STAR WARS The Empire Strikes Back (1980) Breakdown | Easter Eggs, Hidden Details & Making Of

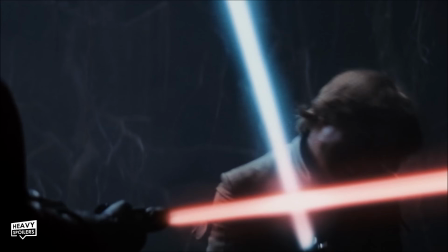(41:13)
Luke went looking for a fight and thus he found one.
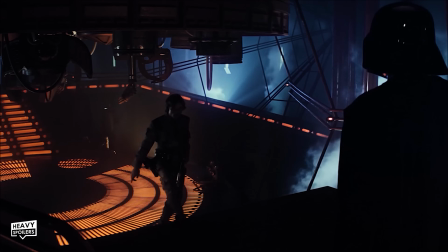(41:16)
This somewhat foreshadows the ending as he purposely goes looking for a battle with Vader and in the end that's what he finds.
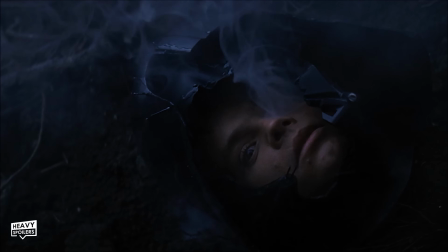(41:23)
The cave shows you your darkest thoughts and then explains why Luke sees a vision of himself in the mask. They actually tried to use a prosthetic head for this but it looked too unrealistic when it was revealed.
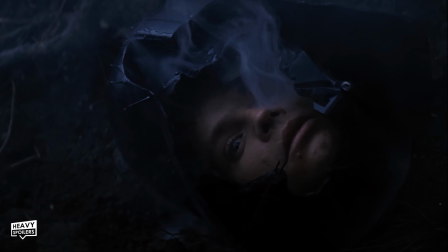(41:33)
Thus Hamill had to stick his head out of the ground and then sit with a mask covering his face.
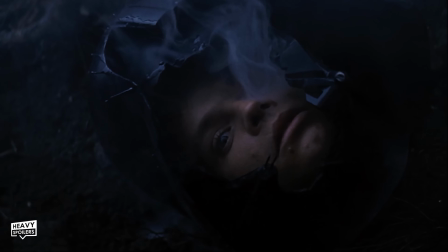(41:38)
However this proved to be really difficult as he wasn't allowed to blink even with all that smoke blowing in his face.
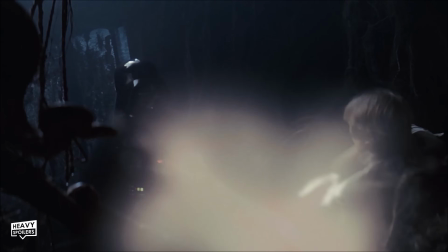(41:44)
There's actually a hint that this Vader is fake and we can hear that his breathing is slightly different.
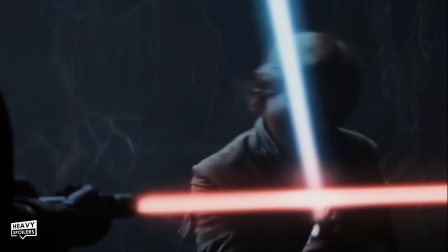(41:52)
His lightsaber is also colour to be more orange looking and this gives off the effect that it's more of a vision than reality.
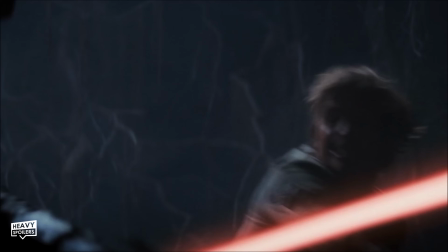(41:59)
They purposely made this vision die in a similar way to Obi Wan which makes it seem like Luke's becoming more like his dad.
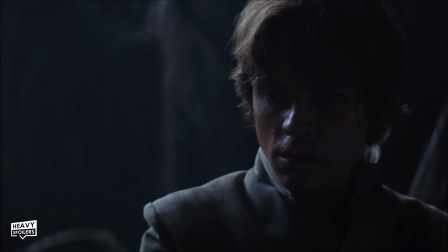(42:05)
Now Luke's face inside Vader's helmet also highlights a connection between him and his dad and it helps set up the theme of the next two movies which is about the father and son relationship.
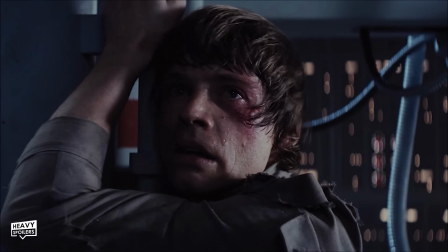(42:15)
Vader of course wants to make his son come over to the dark side and the word Vader actually means father in Dutch though it is pronounced differently.
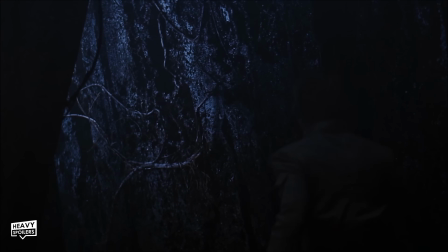(42:22)
I also love how as Vader walks out of the cave we can see as the environment creates these slanted archways.
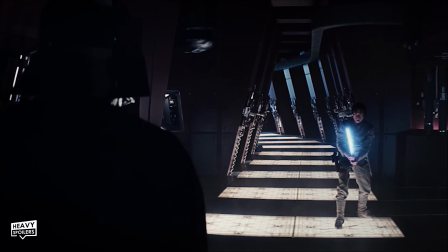(42:28)
Later on when Luke fights him down the corridor on Vespin we can also see the archways return to build off this moment.
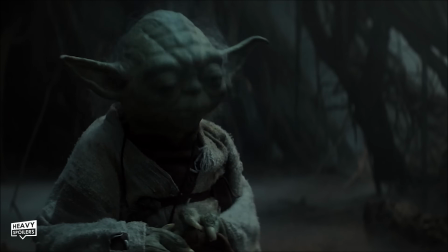(42:34)
The following scene is Luke trying to lift the X-Wing out of the bog and Frank Oz does so much with the puppeteer.
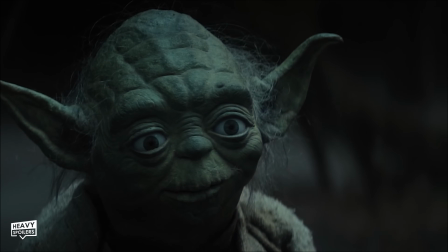(42:40)
Just the look of shock really carries across and it's moments like this that embody the true power of a Jedi.
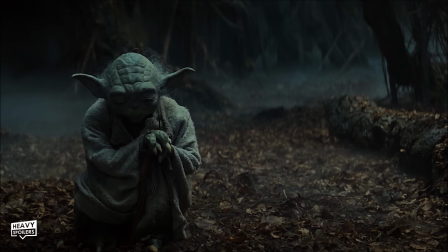(42:47)
I keep telling my wife that size matters not and we see that in the case of Yoda lifting the ship.
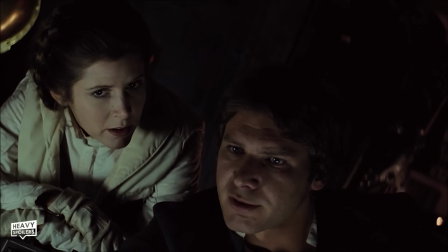(42:52)
The timeline of this is a bit all over the place as the Falcon manages to get to Bespin without the use of a hyperdrive.
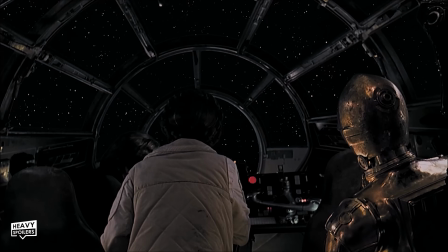(42:59)
People obviously wonder how long of a trip in space that is but Lucasfilm have actually never nailed down how long it took.
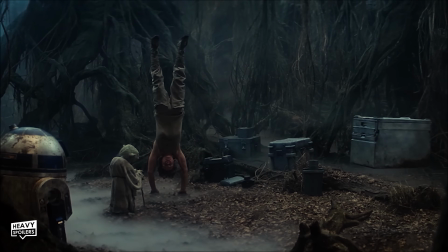(43:05)
Alongside the training it's thought to be about 3 days though like I said it's never been confirmed.
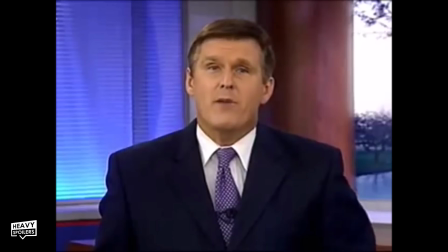(43:10)
Luke clearly hates all of his training and yeah maybe you should have taken the online course instead of going to the planet.
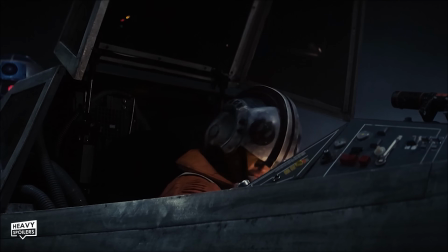(43:16)
He ignores both the warnings of Obi-Wan and Yoda and decides to leave which is when we get this clue about Leia.
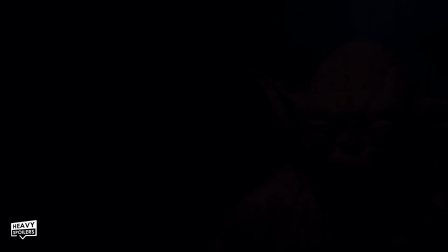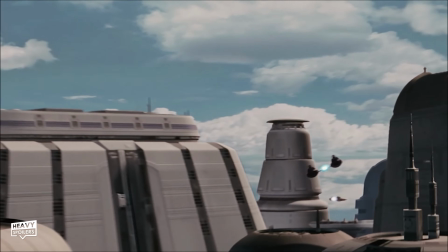(43:29)
They actually somewhat reveal who this is subtly as the next character we see after this line is actually Leia.
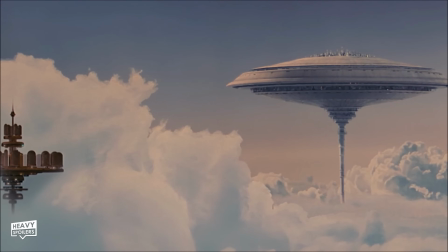(43:35)
They do some overly long shots of the X-Wing going to space followed by some Cloud City moments but the next time that we see someone it is her in the window.
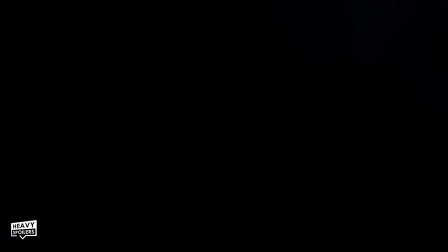(43:43)
Now Luke has put this line in not only to allude to this but he also wanted the audience to feel like Luke could actually die.
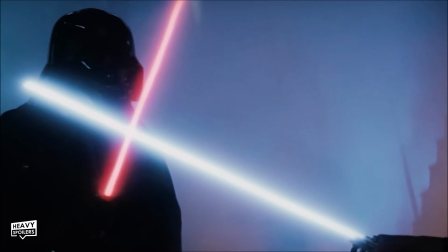(43:50)
Doing this might make us think they were gonna replace him which is a nice little way to raise tensions for the fight.
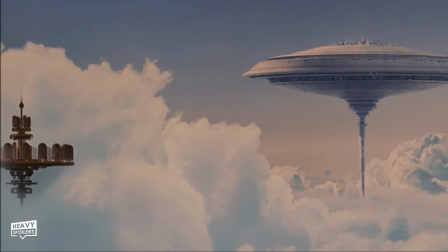(43:56)
Now in these establishing shots, in this special edition at least, we see it on a gas platform which mine it from the planet below.
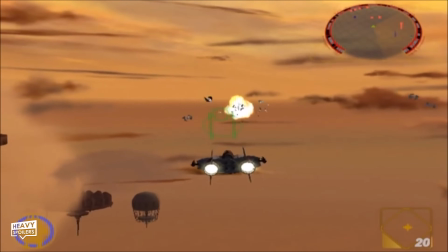(44:02)
In Rogue Squadron they had a mission where you had to attack Imperial containers on these and the gas in general plays another fight at the end.
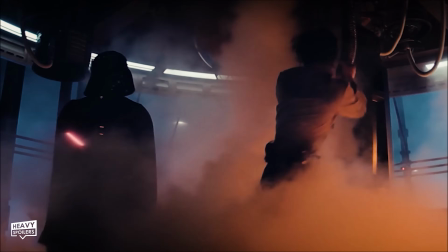(44:09)
The carbonite chamber is full of it and this is actually what Luke sprays invaders face during their duel.
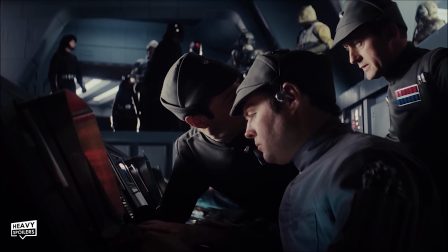(44:15)
Now Vader ends up calling in lots of bounty hunters including characters like Bosk.
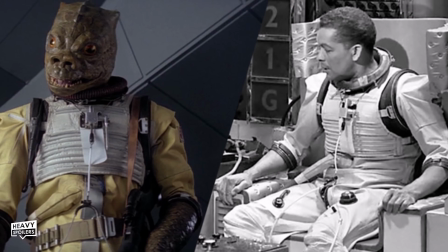(44:19)
His costume was actually grabbed from the archives of Doctor Who with him then adding the lizard mask to top off the look.
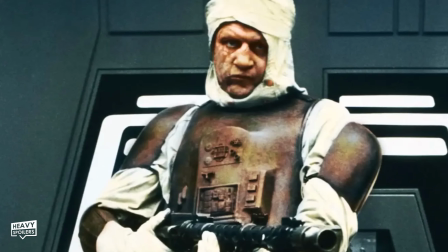(44:25)
Fett, IG-88 and Dengar are also there as well with the latter having a rivalry with Solo in the expanded lore.
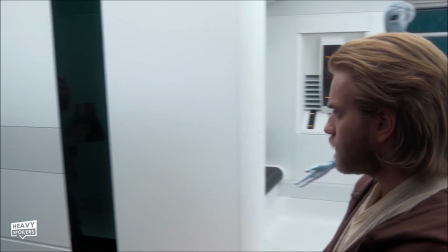(44:32)
Now Fett's voice was redubbed after Attack of the Clones to make it so that he sounded more like Tamura Morrison.
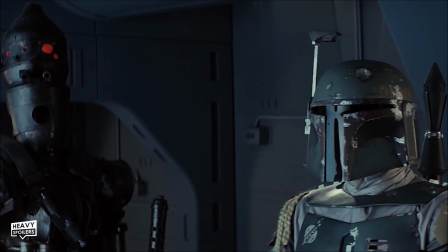(44:37)
Looking back I actually prefer the original and I don't know, watching it with Morrison does kinda take me out of it even though I like the actor.
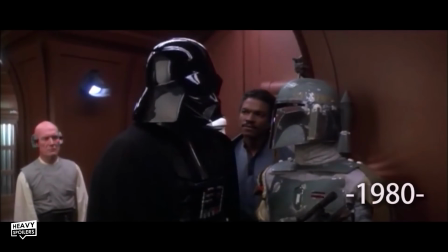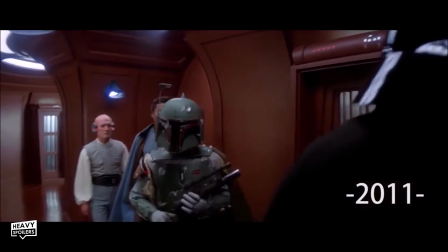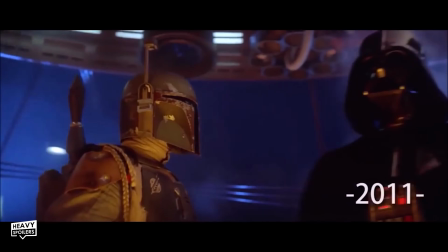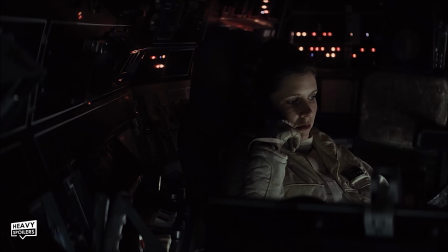(45:01)
Across space we join the Millennium Falcon hiding out in a slug.
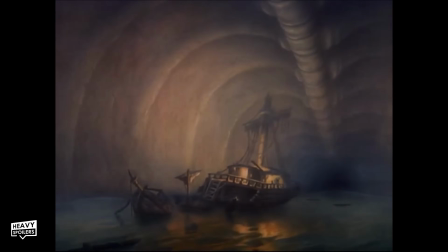(45:05)
Lots of clear allusions to Pinocchio in this with the creature even appearing whale like when we see it later on.
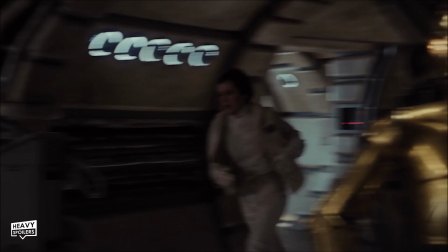(45:11)
3PO talks to the falcon and in this movie you really get the feeling that it's it's own character.
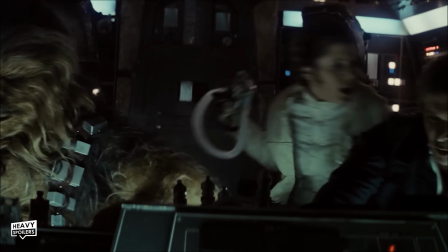(45:17)
It breaks down, chugs along, talks to the droid and takes on a bit of a life of it's own.
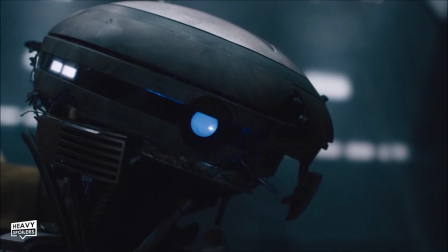(45:26)
This dialogue with the ship would later get expanded on in solo with L337 getting uploaded into it.
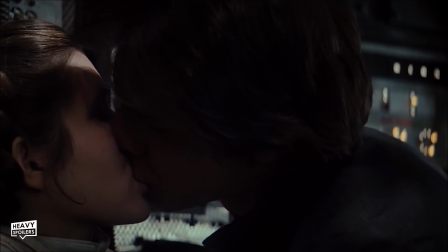(45:32)
Han and Leia have their first kiss to a bit of John Williams which is then interrupted by C-3PO.
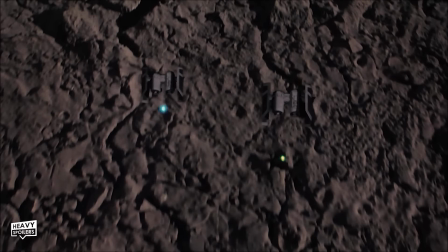(45:38)
Now on the outside of the asteroid we watch as bombers sweep the area which was a new tie design created for this film.
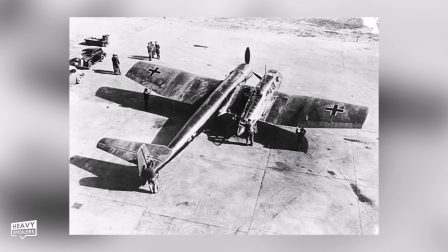(45:44)
This was actually based on the WW2 German Vos BV-141 reconnaissance bomber which had a dual fuselage to it that these also carry.
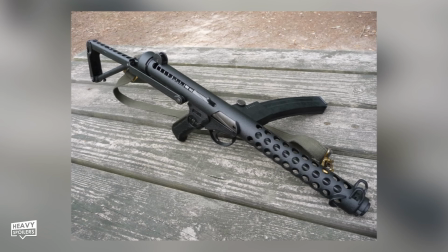(45:52)
This is of course coming from WW2 aesthetic and the Stormtrooper blasters themselves were based on a sterling L2A3 MK.
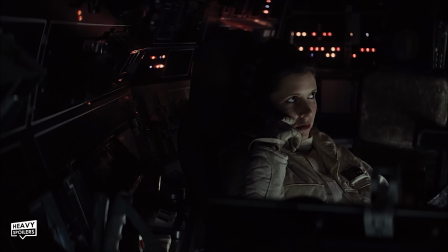(45:59)
Love this line by Han as well.
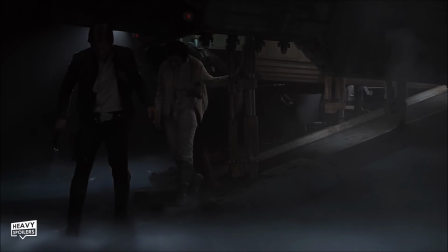(46:05)
After fighting Minox on the ship Han realises they're inside the belly of the beast and they make a dash for it.
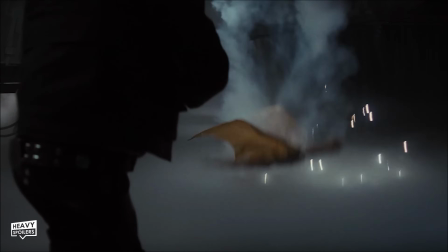(46:11)
The noise of Minox was actually created by playing a horse grunt and then reversing it which you can kinda hear.
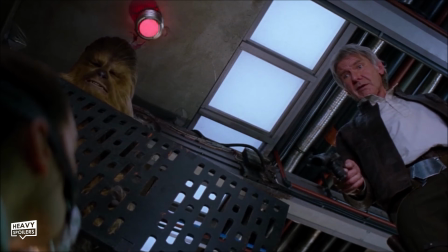(46:20)
These masks that they're wearing would later appear in the saga with Rey and Finn using them in force away.
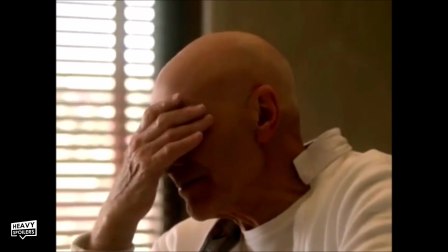(46:25)
I'm gonna get so much shit for mentioning the sequels but that's where they pop up again.
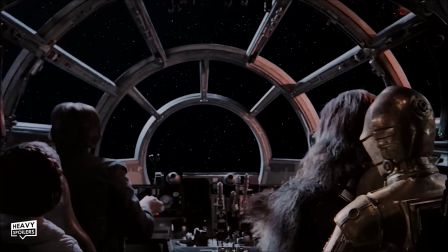(46:30)
Anyway after they escape we see the Falcon being chased by destroyers and they pull off a desperate manoeuvre to get out of the situation.
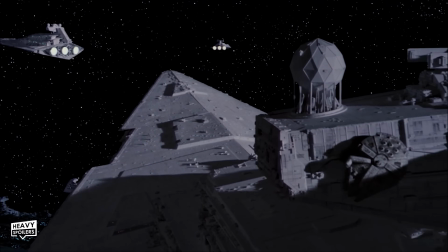(46:37)
Hiding on the back of a Star Destroyer this was a technique Lucas reused for Obi-Wan in the prequel trilogy.
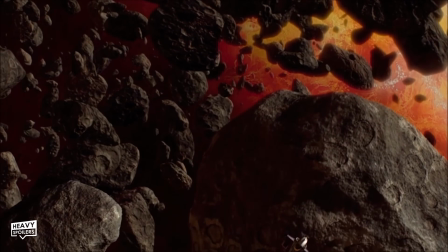(46:42)
Retroactively I think this was dropped into Attack of the Clones to show why Bobo was able to suss out the Falcon doing the same tactic down the line.
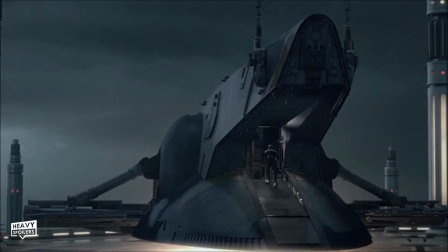(46:50)
Slave One appears in both of these films with it's colour scheme reflecting the armour of it's owner in both instances.
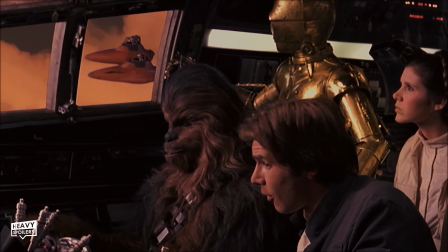(46:56)
The crew flyer to Bespin after Han suggests it with Chewbacca hinting at the history between him and Lando.
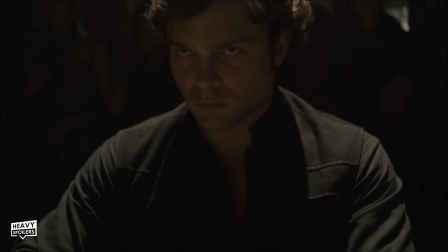(47:02)
This is expanded upon more in Solo with us seeing how Han actually won the Falcon.
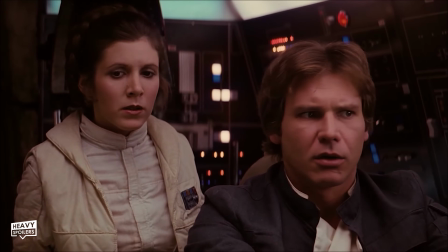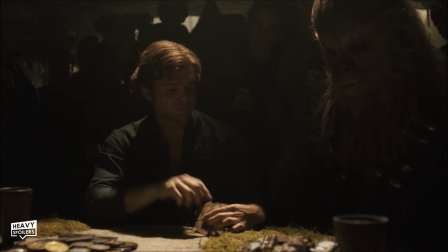(47:13)
As we know the character cheated but he used Lando's tactics so fair is fair.
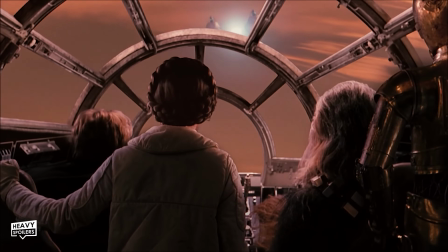(47:18)
They're also escorted in by Cloud Cars which are atmospheric cars produced by Bespin Motors.
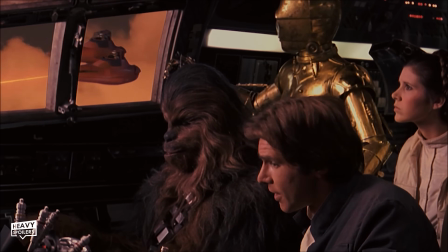(47:23)
Reddit user Xenomorphosaurus theorised that the falcon was fired upon at first because Lando was actually trying to warn them off from it.
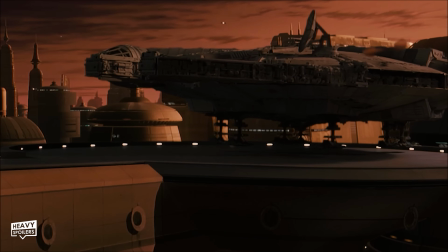(47:31)
The Empire would of course want them to land so this aggressive tactic might be the only thing Lando could do.
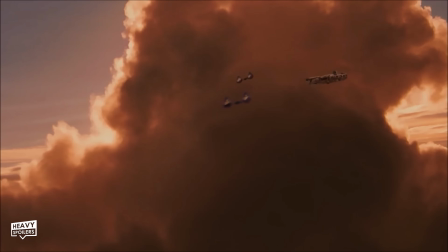(47:37)
Now again it's a few times there but yeah let me know below exactly what you think.
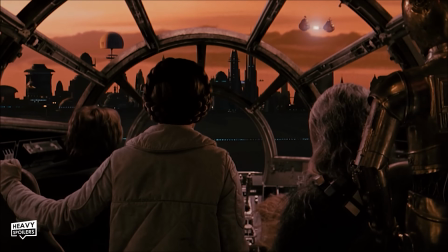(47:42)
Cloud City actually builds off the back of a concept from the first film with it originally being conceived as a prisoner above Alderaan.
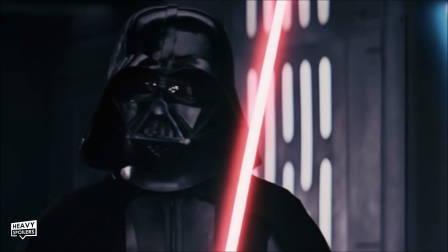(47:49)
This is where Obi-Wan and Vader's duel was gonna go down but it was just all pushed into the Death Star for some economic storytelling.
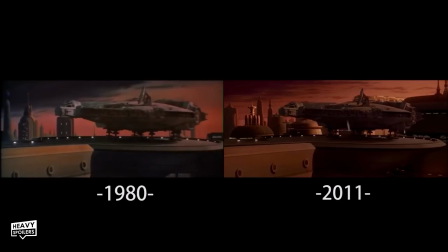(47:55)
Lots of this approach was redone for the special editions with them also changing out the background so it showed more of the city.
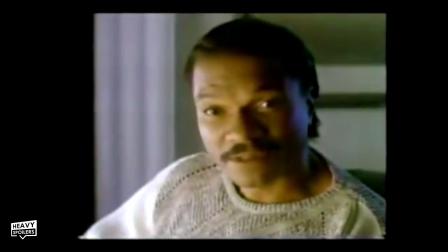(48:02)
Greeted by Lando, I feel like this was the role that got Billy Dee that cult 45 career.
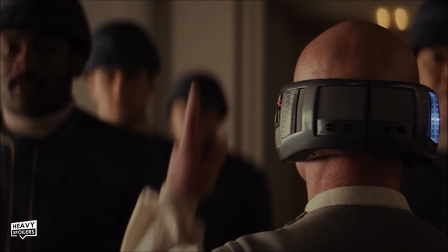(48:08)
Here we also meet Zade Lobot who's got cybernetic parts placed over his head.
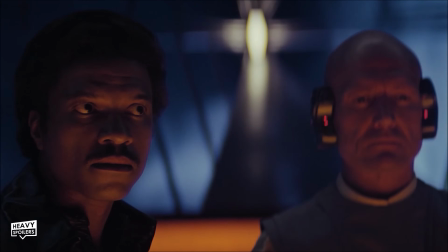(48:12)
In the movie this covers his entire ears and ironically the actor John Hollis did something similar in the past.
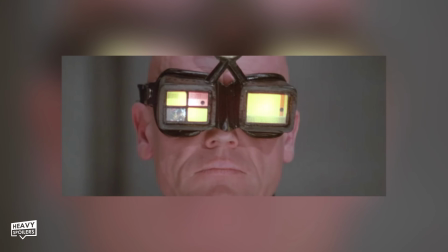(48:18)
Hollis also played a colitis observer in Flash Gordon but in that he had a cybernetic device over his eyes.
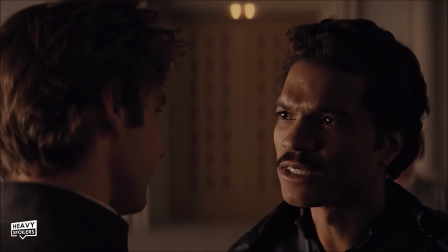(48:24)
The banter between the pair instantly comes through and we get a sort of love triangle with Lando in the mix.
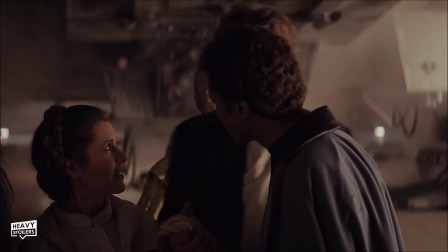(48:29)
Now in the scene where Lando takes Leia's hand, hand grabs it off him and we get a little smile from Carrie Fisher.
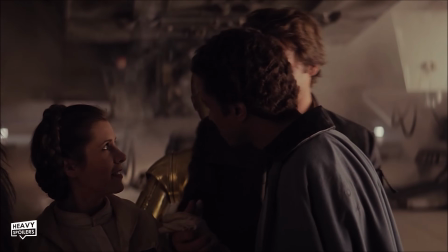(48:36)
This moment of hand grabbing her was apparently improvised in the moment which caught her off guard and caused her to break character.
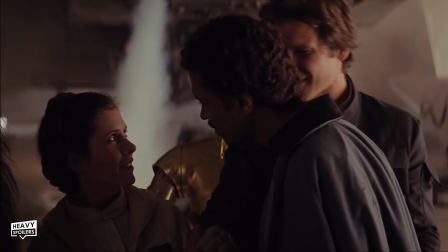(48:42)
Not really breaking but you know what I mean and the smile here seems genuine instead of being acted.
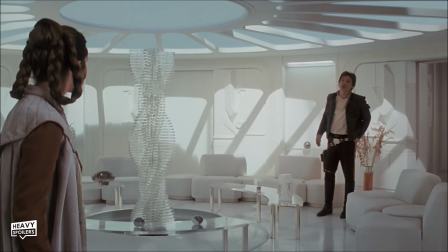(48:47)
Given a lush white penthouse it's clear Lando's trying to win them around with comfort so that they stay longer for the empire to put things in place.
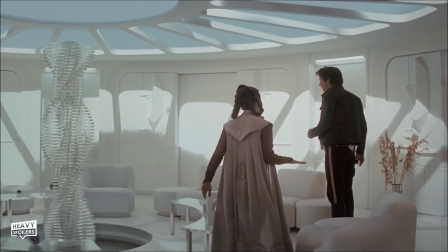(48:55)
Even says to Leia
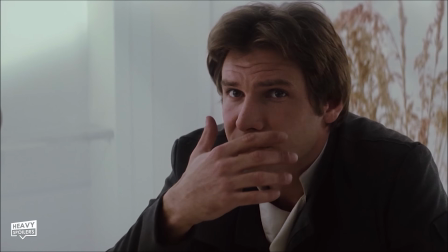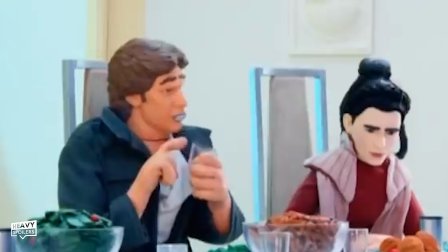(49:02)
Hitting at the part of the deal of how they now have to remain prisoner there. Taking a dinner they're immediately greeted by Vader and I absolutely love the way this scene plays out.
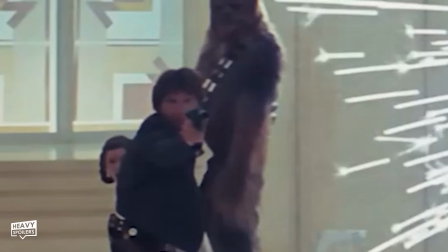(49:11)
It shows just how quick to draw that hand is whilst also cementing Vader's true strength.
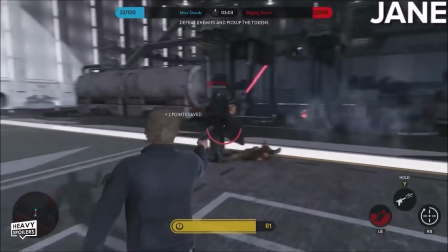(49:16)
Honverse Vader is a matchup that you'd never really think to see and even watching it here you can instantly see why.
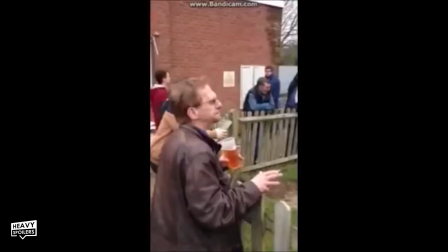(49:22)
Even though he's one of the best characters in the saga he's got no chance and Vader just blocks his blaster bolts by lifting his hand.